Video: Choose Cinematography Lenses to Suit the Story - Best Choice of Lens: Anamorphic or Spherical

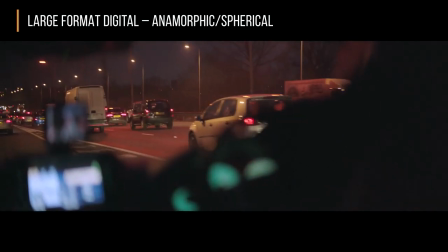As the rack was focused, we see a disproportionate breathe vertically biased, which helps gather your attention and reorientates the audience.
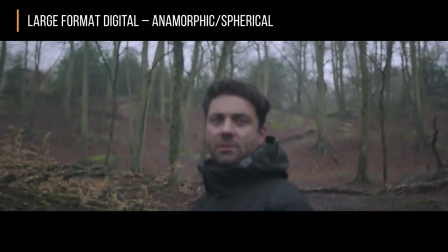Here's a spherical version on a large format sensor. You'll notice we have lots of magnification and clarity.
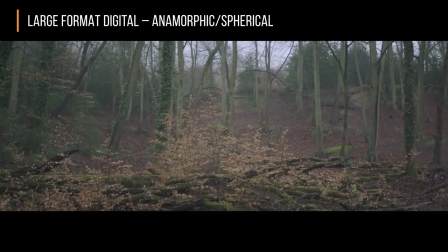The focus rack there was very symmetrical. It almost looked like a zooming action. So now we're looking at the anamorphic.
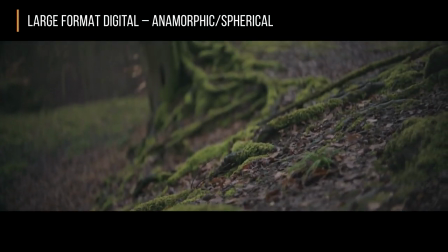You see the contrast? Our out of focus is almost impressionistic. There's a vertical and horizontal falloff to it.
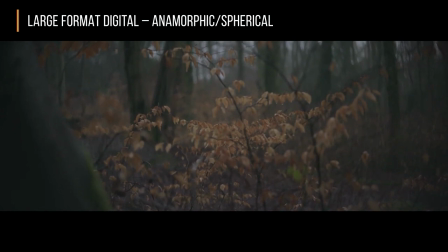Now we're going to look at some leaves. When you see the rack and the focus, the leaves register a nice roundness to it.
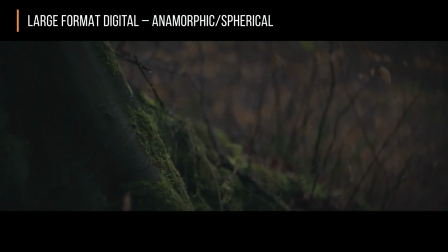When you rack focus, they go in and out with a slight breathing effect.
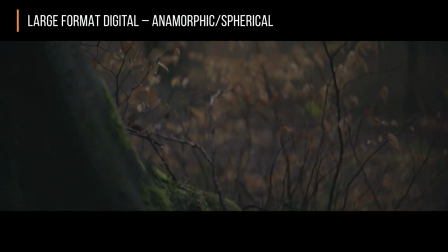Take note at the focus rack and how the leaves fall off disproportionately and almost have an impressionistic look to it. The last few years have been a very exciting time for the motion picture community. This is largely due to the introduction of larger diagonal digital imagers that range from the 28 millimeter diagonal all the way up to the 65 millimeter format diagonal. There's been a pretty recent resurgence of using photo emulsion as the primary source of capturing images and this ranges from the 35 format all the way up to the 65 millimeter format. Despite all these changes and great innovations, there's still one common core to all of this which we call the art of cinematography and this is largely due to the variety of lenses and the looks that these types of lenses can offer the cinematographer and the director. Oddly enough, there's one type of lens that still stands out and has passed the test of time, and this is anamorphic lenses. The type of photography that anamorphic lenses produce is very unique, especially when compared to its spherical counterparts. But what defines an anamorphic lens? Well, that's something that can be really broken down into five basic pillars. The unique construction of anamorphic lenses lends itself to a very unusual breathing characteristic that's unlike any type of spherical lens. This is largely due to the fact that an anamorphic lens is composed of two different powers, the vertical axis and the horizontal axis. So for instance in a 50 millimeter lens you have the magnification of a 50 millimeter and the width of a 25 millimeter. Because they're not the same when you rack focus you don't get the traditional symmetrical out-of-focus cues or the roundness that's associated with spherical lensing. What you do get is you get a nice disproportionate vertical defocus.
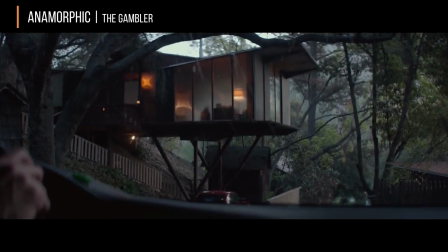So in In this case, when as the focus is racked, the vertical building compresses, but only in a vertical position without any horizontal growth. The windshield elongates vertically. This creates a motion that our eyes are directed toward, and without giving the effect that we're using a zooming action,
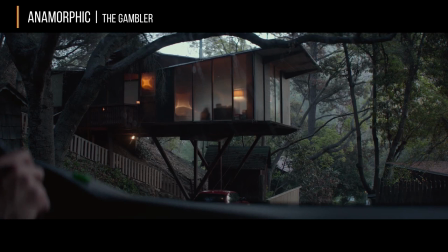which in contemporary spherical lensing, a breathing effect is sometimes considered a nuisance.
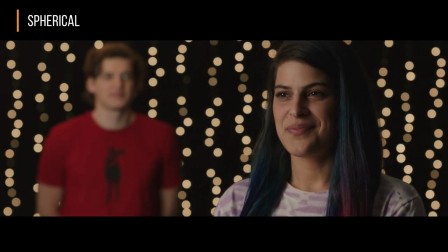So let's look at a spherical companion to that. We have a foreground and a background very similar to the anamorphic example,
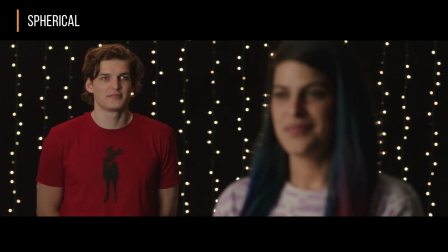yet when we rack focus, you'll notice that the vertical and horizontal grow at an equal pace. So it looks almost as if we're doing a zooming action.
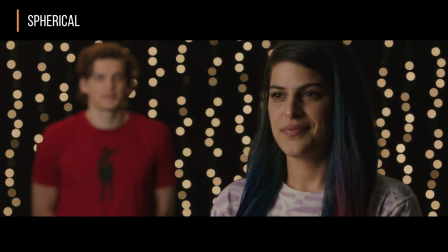Since we have the same amount of power in both horizontal and vertical, it's not as interesting or as dramatic as the anamorphic had been.
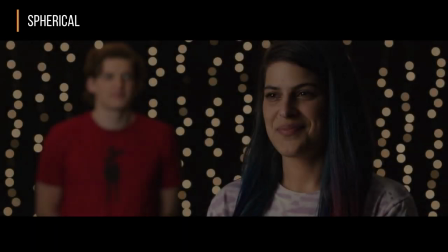So when I rack focus in the spherical,
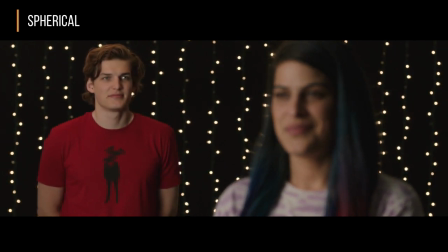you notice that both positions, x and y, or horizontal and vertical, grow in and out of focus at the same rate, but it doesn't have the same impact as the anamorphic, where it's all vertical and no horizontal growth. So let's review the two again.
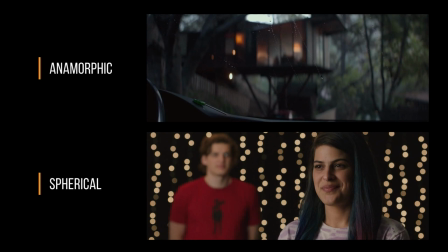We have the anamorphic on the top, the spherical on the bottom. Please note on the anamorphic, again, the vertical is going to go out distinctly in a vertical motion and creates a very interesting movement that our vision is attracted to,
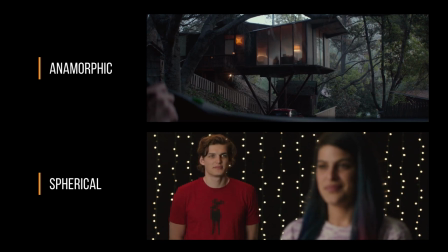whereas in the spherical, it almost looks like a growth, like a breathing or a movement of the camera, which can be almost kind of disconcerting. We'll look at the vertical of the anamorphic. At the same time, if you look at the spherical, it looks almost like a movement. This is a very interesting facet that's unique only to anamorphic photography because of the two different powers.